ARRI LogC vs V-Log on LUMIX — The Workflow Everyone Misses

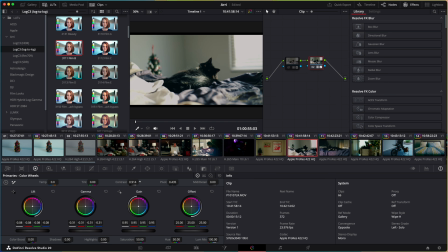So I will turn this up or down depending on how strong I want this sort of like look to be. If I want it to be more dreamy and less contrasty, I'll drop it down. If I want to get a little bit more punch, I'll push it back up.
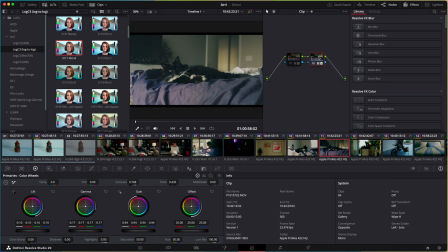Let's take a look at one more example. So here we have another example of Kitty doing what he does best.
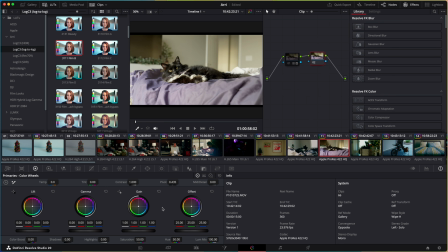And let's just do that same workflow again. So I'm going to start by dropping contrast down.
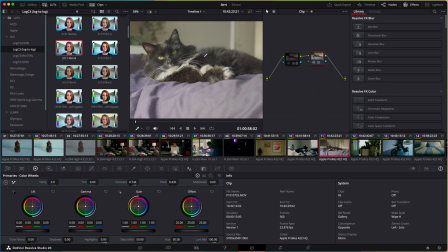Again, I'm just looking to create evenness between some of the deepest blacks and lighter blacks.
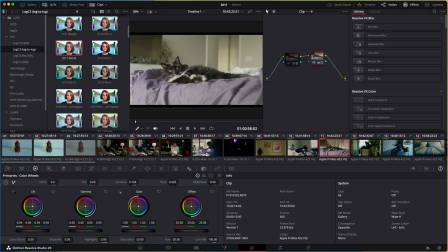Then again, I'll drop lift down to where I start putting the shadows back where I want them. I'll remove that extra stop of exposure, and then I'll just take a little bit off the top with gain,
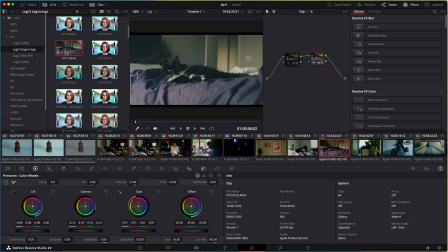and I'll grab the look that I want. So again, Film B looks great. And then I use contrast again to maybe bring a little bit more dynamism into the shot. And we end up with something like this. Now again, what I will do is small tweaks. If I feel like his face got a little bit too dark, in this case, drag up my lift a little bit more.
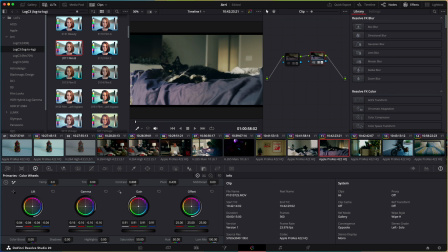And that's basically it. That is the workflow that I use. I've been doing color grading for years. I'm not an expert, but it is almost shocking how consistently that particular workflow is for me.
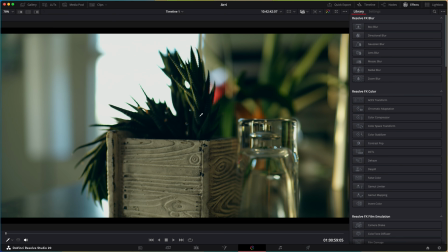So just as a few quick examples then of what's possible using this very simplistic workflow,
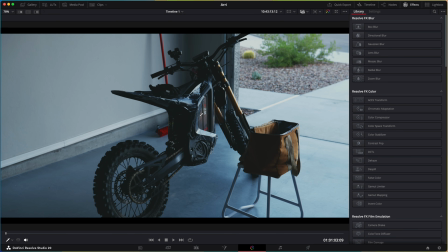using the ARRI Log C. So here's a very basic shot where we just have some garage lighting.
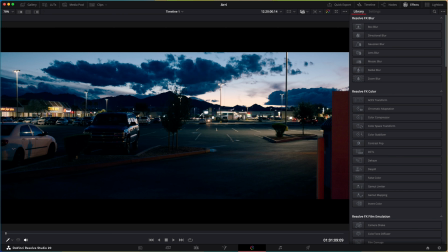And I think it really, really sort of sings to how easy it is to use ARRI Log C with some of these
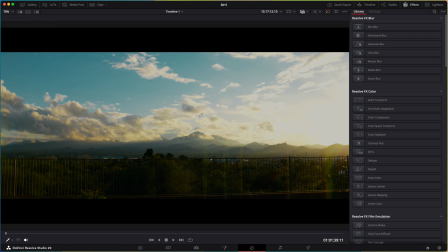very simplistic LUTs that we have. Now, a few quick notes about this.
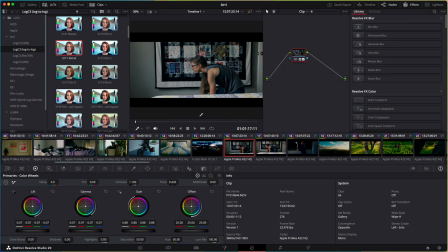I mentioned before that I was shooting bright. There's a reason why I do that. Now it's a little bit subtle here, and hopefully this is going to come through the compression. But what I have noticed is that if I shoot a little bit overexposed,
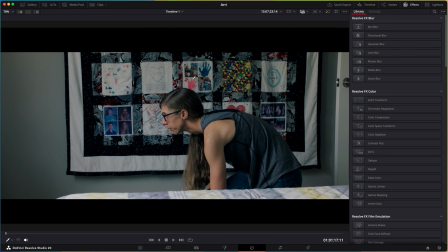so usually half a stop to a stop, not going crazy, but I find that the final image has more pleasing colors.
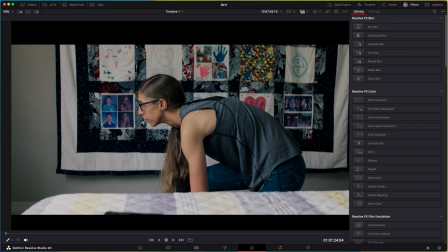So this is a good example of that. So here we have the flesh tones, you can see them. This is the exact same lighting conditions, just a few seconds apart.
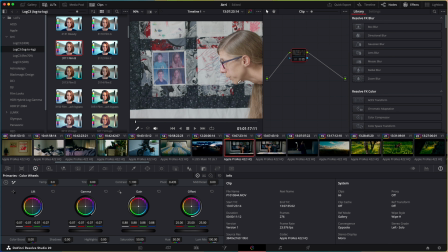This shot was shot close to what optimal exposure would be, maybe a little bit high.
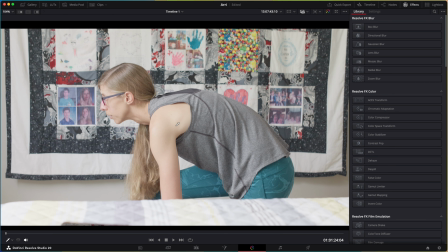And this shot was about a stop and a half over. So you can see it's very bright in here. You saw this with the earlier shot that we saw right here, right?
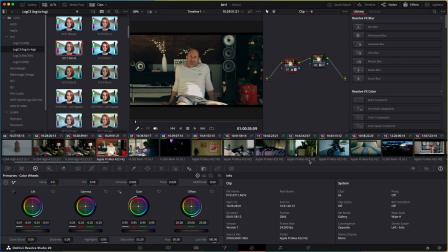We started off quite bright. And the reason why I do that is because sort of similar to how Sony
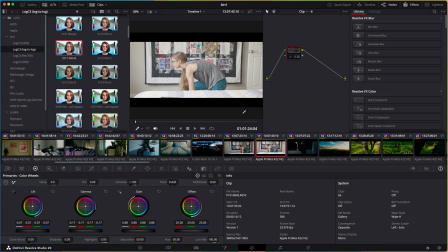S-Log is with the Cine EI workflow, where you literally shoot usually about 2 stops over and then bring it back down in post.
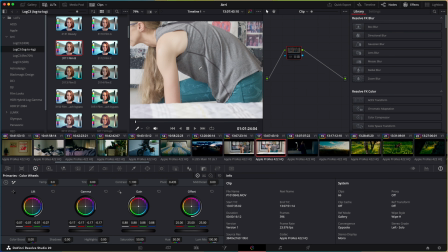There is something about ARRI Log C that feels like it responds better to a bright image that gets taken down. And I specifically find that works best when it comes to flesh tones.
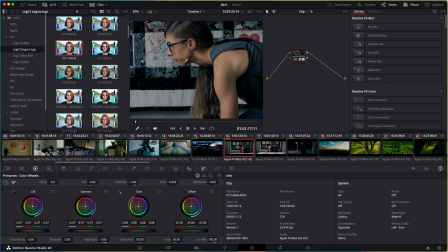So there's something about the sort of recovery in the shadow areas that just feels more pleasing to me.
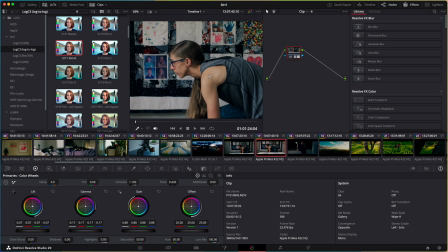And it's just easier to get a better looking image. So it's a subtle effect, do experiment, but it's something that I found.
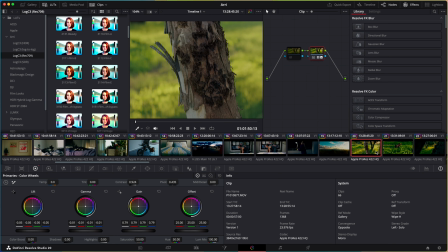Finally, just a few quick notes about overall color science.
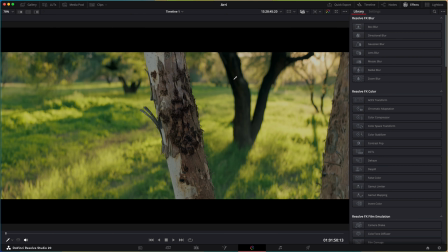So I have found the way the colors react in ARRI seems to be more, I guess,
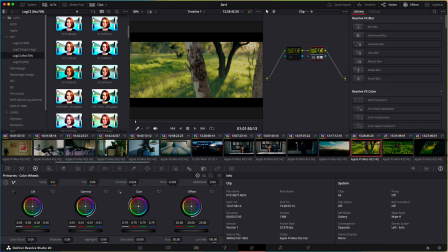sensitive to brightness and saturation than V-Log does.
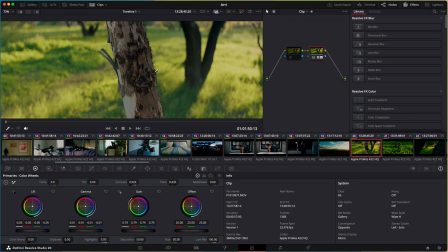What I mean by that is, in the shot right here, let me move our LUTs. And you can see here that off the camera, the shot looks like this.
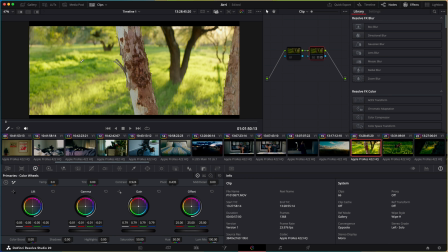So you do start to get a ton of saturation just from the Rec. 09. And this is where V-Log I find differs a little bit, where it's a little bit sort of less punchy and contrasty. But it's kind of the nice thing about the ARRI Log C, because if you want something that's punchier just out of the gate,
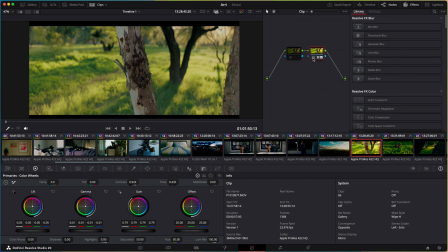you get that, but then it's very easy again to use our workflow if we want to tone things down.
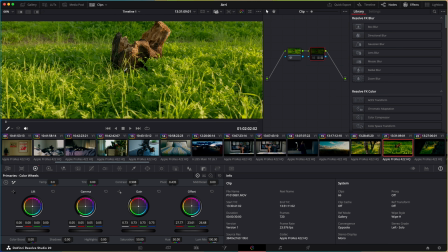And so just a few A/B comparisons. Here it is off the camera. You can see the greens are really beautifully saturated.
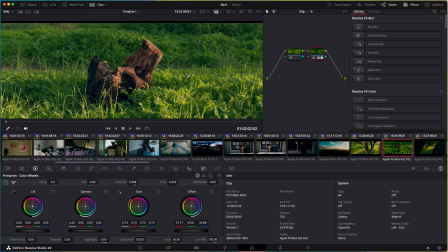And then I just apply one of my LUTs in a little bit of
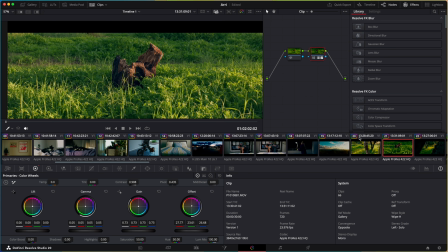downgrading in the lift, gamma, gain to just tone it down a little bit. And here's one last shot.
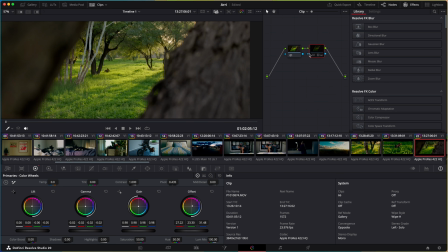Beautiful green colors, but off the gate, we looked a little something like this. I just find that the gradability, again, log to log, is really nice.
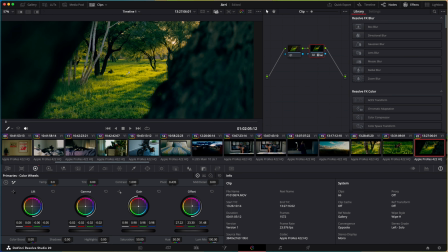So yeah, that's a good look, hopefully, at some of the quirks and characteristics of ARRI Log C, at least as it is in the LUMIX cameras. Beautiful off the gate colors, but I think if you have a little bit of a workflow,
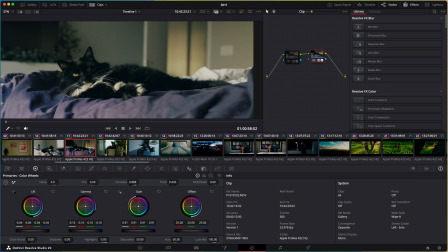particularly when it comes to overexposing and doing what we saw here, I think it's a beautiful results. So there we have it.